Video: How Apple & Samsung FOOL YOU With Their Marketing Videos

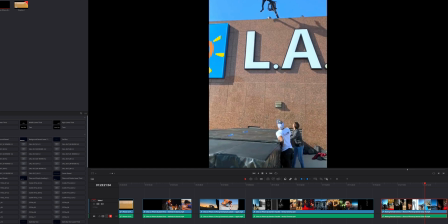[4:04]
So behind the stuntman who is jumping off the roof of the building here, you can see this crane, this what I believe techno crane with a crazy gimbal. I mean, the fact that there is a little dinky iPhone on this probably $1 million techno crane,
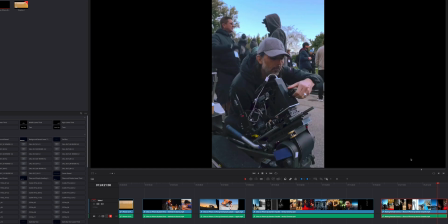[4:21]
I don't think most of us have one of those lying in our bedrooms. And again, in this shot here, you can see another ridiculous contraption. Again, an iPhone being plugged in and charging there. And we can see him putting on, actually, that's a straight up Moment lens.
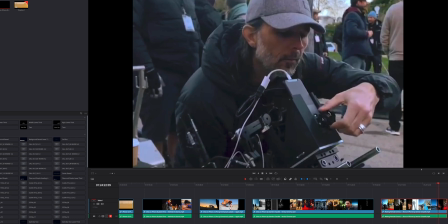[4:39]
So shout out to Moment for, I'm guessing, one of their ultra wide lenses, it looks like.
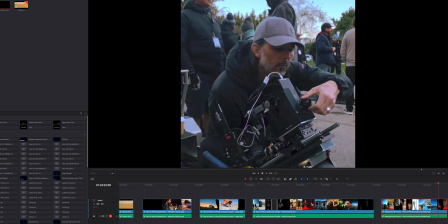[4:45]
So again, adding optics on top of the additional hardware just to make it work for whatever shot they're doing.
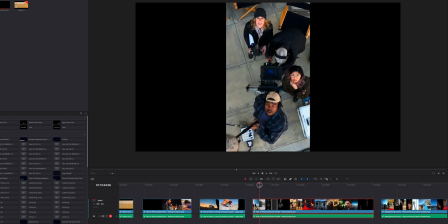[4:53]
But what they are doing in here is basically showing you yes, this is what is technically capable of the iPhone, and that's amazing.
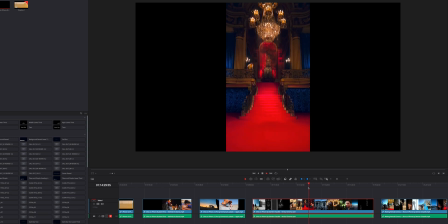[5:02]
The same reason why this blows you away is the same reason when you watch like Peter McKinnon or Becky and Chris do something. Not to take away from their actual skills as photographers and cinematographers, but what definitely helps is when you have the actual important things to a production,
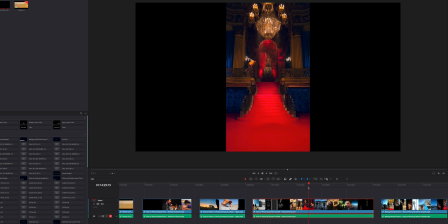[5:21]
which, here's a hint, it's not the camera. It is set design, it is costume, it is choreographies. This dude is doing flips and everything. Because of all the fancy action that's happening on screen,
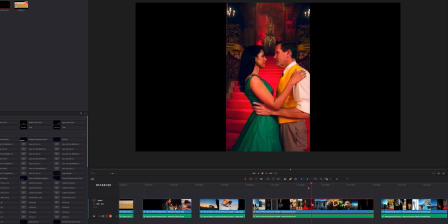[5:35]
you're less likely to actually pixel peep and analyze it as if they just uploaded this still image and said, hey, here's, a photo taken on the iPhone 12 or whatever.
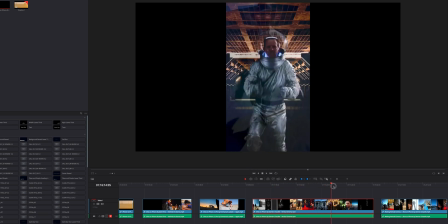[5:47]
And by the way, this entire campaign was for the 11 Pro, so this was last year's.
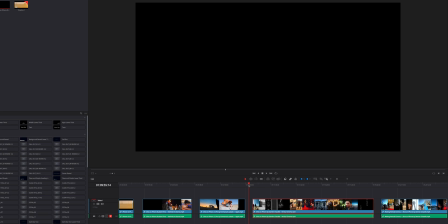[5:52]
Now, kudos to them. This year for the iPhone 12 and 12 Pro, they went even more minimalist. They hired experts, award-winning cinematographers to work on their stuff.
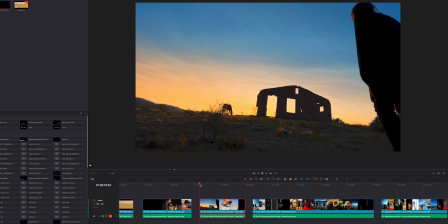[6:04]
I'm not even going to try to pronounce this guy's last name, but Emmanuel.
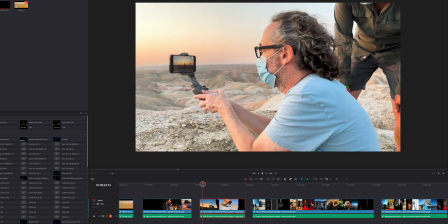[6:10]
He created this short film, and you can literally see he's using an iPhone 12 Pro
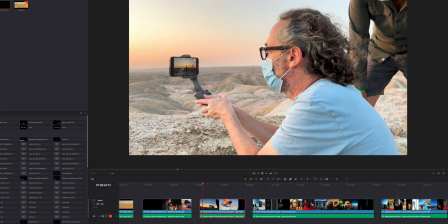[6:15]
and maybe 12 Pro Max and literally $50 gimbal or something.
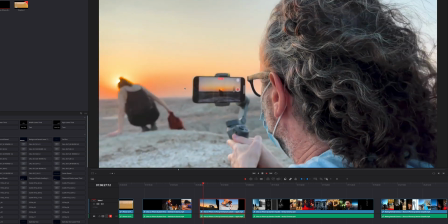[6:20]
And that's all he's using. No huge cranes and multi-million dollar worth of equipment here.
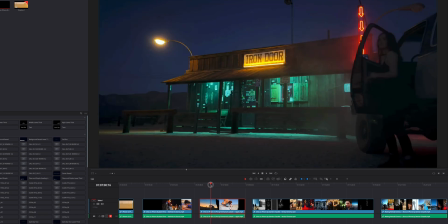[6:28]
Yes, he still has crews, but he's relying far more on just his skill as a cinematographer,
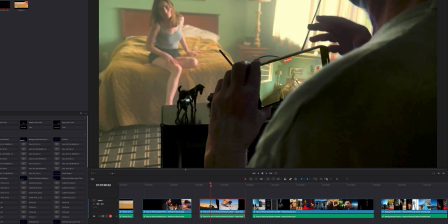[6:35]
as well as, again, the set design, the actors, the costumes, the props.
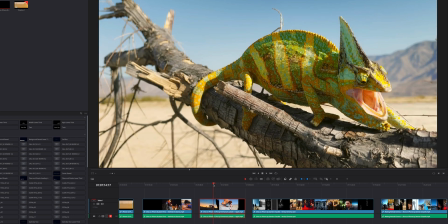[6:40]
All that is way more fascinating. And then you get a couple shots like this, which just really sell the camera.
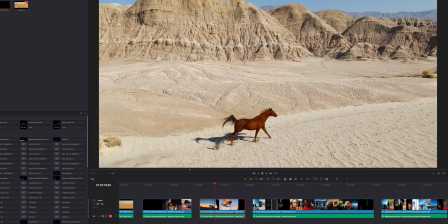[6:46]
But if you want to get good at watching these promos and actually understand how confident the people are in their camera, one of the telltale signs is how long do they keep the shot on for.
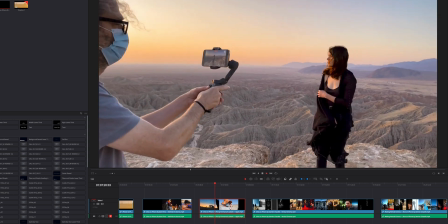[7:00]
So in this film, all the shots hold for a decent length.
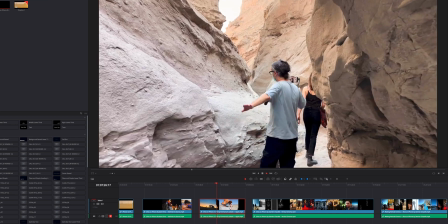[7:07]
So I believe even behind him, like all this behind the scenes stuff is still shot on the iPhone 12,
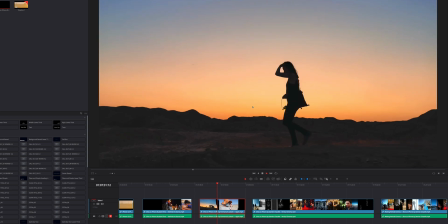[7:14]
and then cuts to some of his shots.
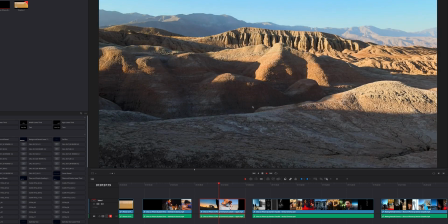[7:18]
And most of them hold for a couple seconds, which in terms of films is a long time.
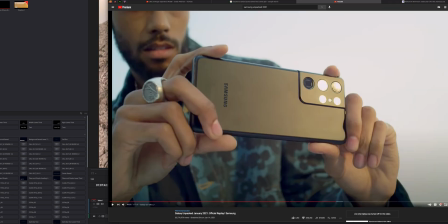[7:25]
Now interject that to the Samsung event, but the faster you cut,
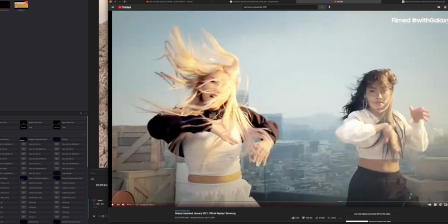[7:30]
you'll see that a lot in promos because they don't want you to pixel peep.
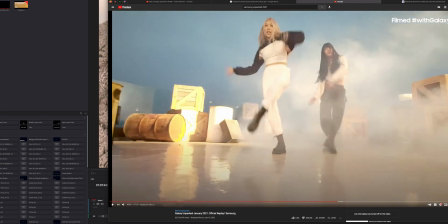[7:34]
They don't want you to pause and be like, whoa, the highlights are super blown out here because it's a really harsh lighting source.
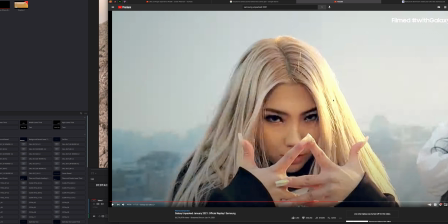[7:42]
Oh no, it's technically not blown out in that shot, but like every other shot it is.
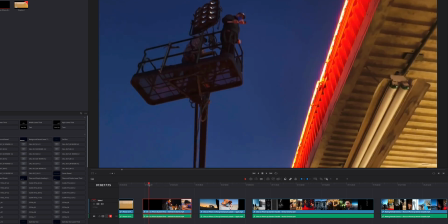[7:48]
Yep, there it is, hair blown out. Apple did a student film thing. I believe this was also for the iPhone 12 Pro.
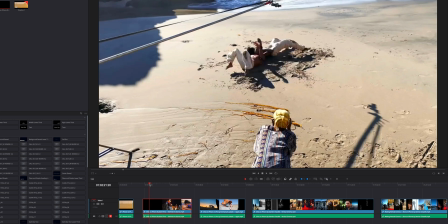[7:54]
And again, they kind of go back to using a lot of crazy gear. It's not as crazy.
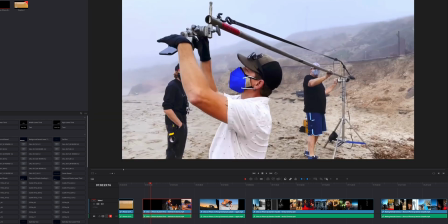[7:59]
Like this isn't $1 million techno crane. This is probably like $200, $300 worth of rigging equipment and then an iPhone at the end. But here you got dollies and it does get pretty crazy. But again, you have crews.
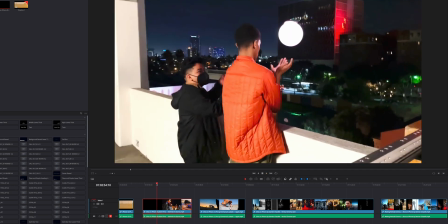[8:12]
People know what they're doing.